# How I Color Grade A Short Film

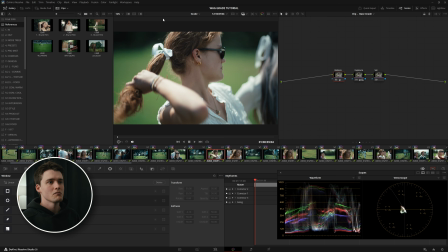24:45 This is all looking pretty damn good so far.
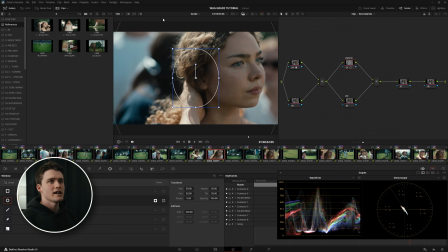24:49 By bringing a vignette on this one, she's having a bit of a panic attack in this scene, so it can be good to kind of make her feel really isolated. Just going to center that over her face there and bring down the gamma again,
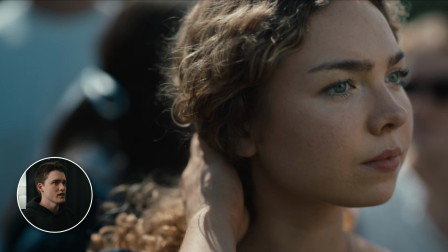24:59 kind of darken out that background, really kind of drawing the attention into her face there.
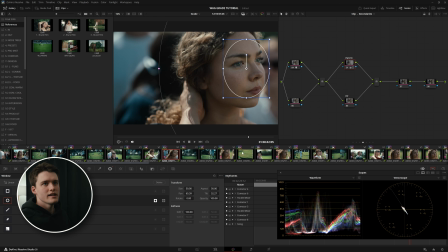25:05 Now, because we're working in node stack layers, this one vignette that I've done, we can copy that across all of our other shots without affecting our exposure and balance on the earlier node stack layer.
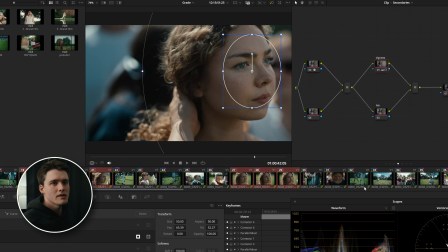25:14 So I'm going to select all of these clips here where we're in this kind of tight framing. And I'm going to copy just this node stack layer over by just simply middle clicking. I don't want to right click and apply grade because that'll apply all the node stack layers. I'm just going to middle click and you can see that's added the vignette across all of our shots here.
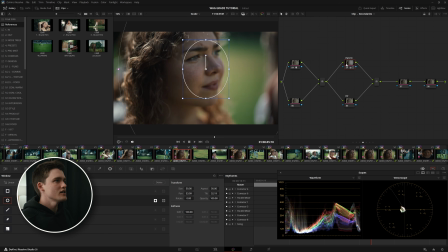25:32 Some we'll need to adjust the sizing of, maybe the strength of too, might be a little too strong.
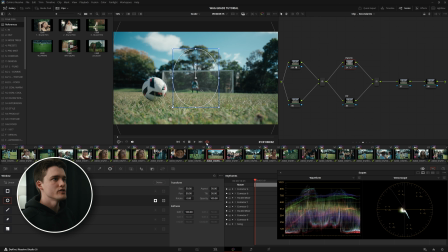25:38 Okay, and this is another shot where I would want to kind of darken and bring some green into that grass. What I might do is I'll stay selected on this shot. I'm going to make sure we're in our secondaries node layer. I'm going to go all the way back to our very first shot where we did that adjustment. And I'm going to middle click and copy over that lower gradient that we used to darken that grass there.
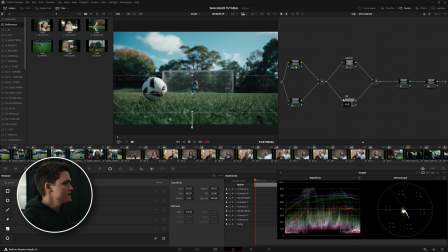26:02 Kind of even darken it a little bit more just to really create some of that depth. For adjustments like this, usually my rule of thumb is just take it too far. And then when you know it's too far, dial it back a little bit just to where it feels right. So there probably feels a little intense.
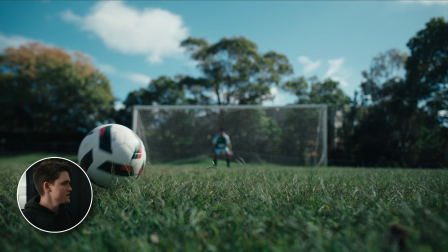26:15 Bring it back a smidge, somewhere there. You see it's still an extreme adjustment, but it still looks natural.
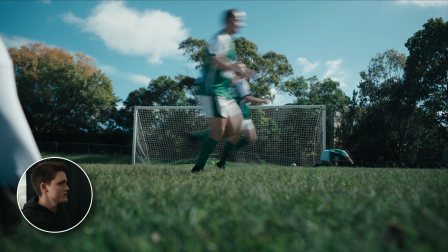26:22 It's good to play it through as well to make sure that no unwanted changes are happening because of that power window adjustment. But that's a static shot, so that works nicely.
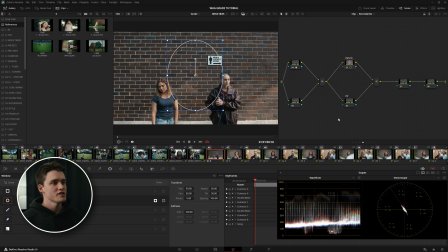26:30 Now, usually I'd be spending a little bit more time on each one of these shots, maybe doing 1 or 2 more passes than we're doing in this video today. But for the sake of not getting too repetitive and giving you guys as much value as I can, don't want to spend too much time on just adding a vignette here, adding power windows there.
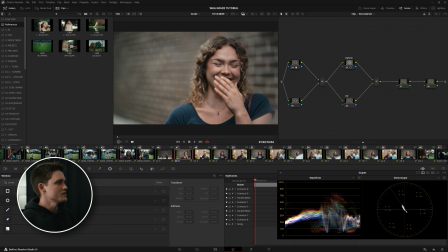26:47 Now, these shots were going to be a bit of a pain just because of how vastly different the backgrounds of each of these is.
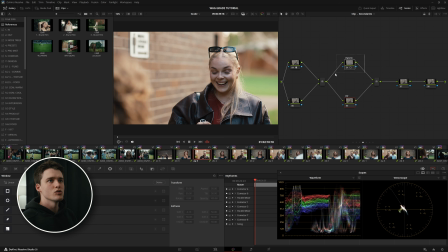26:53 So I think a broad stroke here is going to be using a vignette to really kind of bring down that background just by bringing that down a smidge, gamma and gain.
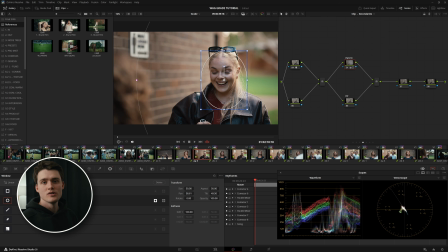27:03 Still feeling a little warm in the background though. Her skin tone's good, but the background is feeling a little too hot. So I might also just use my gamma wheel here, pull things back down to a bit more of that neutral spot. Looking at the brick wall behind them, and just making sure the color of those bricks is consistent.
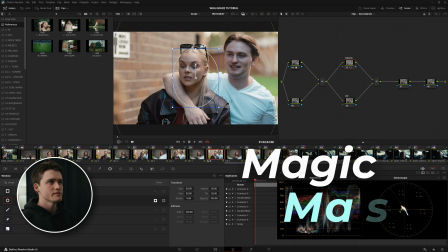27:18 If you really needed to, you could probably do a magic mask on all this. I'm just gonna come down to one of my color nodes here, jump over into the magic mask tab.
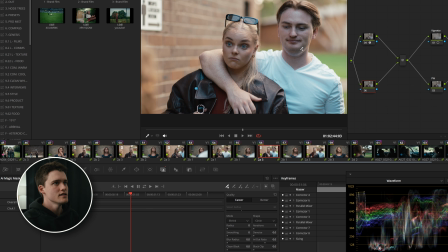27:27 We're gonna throw a couple points over our actors, turn on our highlight mode.
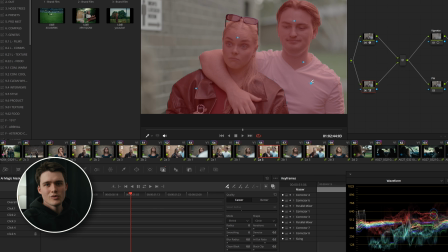27:33 By the way, I do have a dedicated video on the new Magic Mask 2, which I'll link up in the description. But now that we've got our selection, I'm going to switch it over to better.
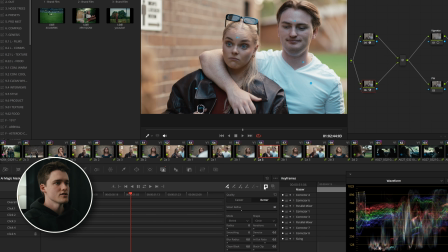27:40 And I'm going to invert our selection just so we're working on the background. And I might darken that down too far and then bring it back a little bit. And then just use my gamma to cool things off. Something there. You can see that's making a huge difference.
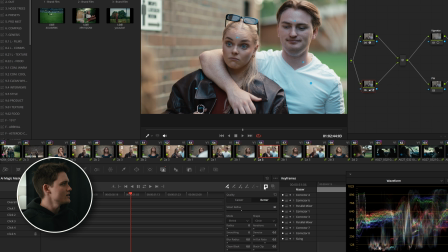27:57 Our skin tones are staying intact, but our background is getting back to that nice, cool, deep green that we've seen through the rest of the film.
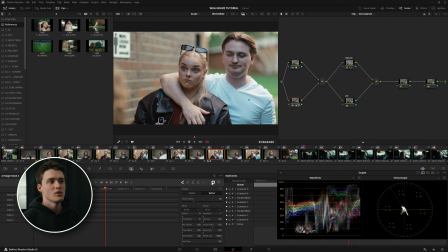28:05 Could be a totally worthwhile thing doing. It is like 6 or 7 shots that you would have to do it on, but now with Magic Mask being able to freeze in place, you could essentially render out your Magic Mask and any other adjustments you make anywhere in your node tree. I'm going to force you to render the Magic Mask again.
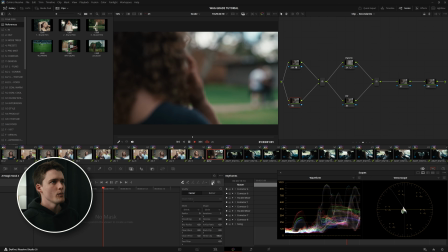28:23 This is a good exposure for when they're walking off, but when we rack focus here, and she touches the back of her hair, we're quite dark. So I might just come down to a power window here. Again, circles, just because they're the most versatile, you can kind of shape them into whatever you like.
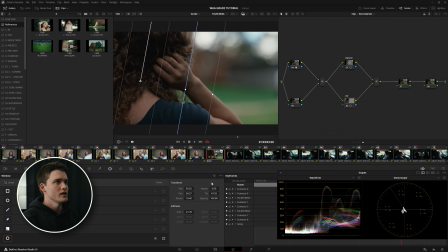28:42 Going to make a really soft power window here, nice and large, nice and soft, and just use gamma to kind of bring up the levels on the left side here, just so we can see a bit more into what she's doing.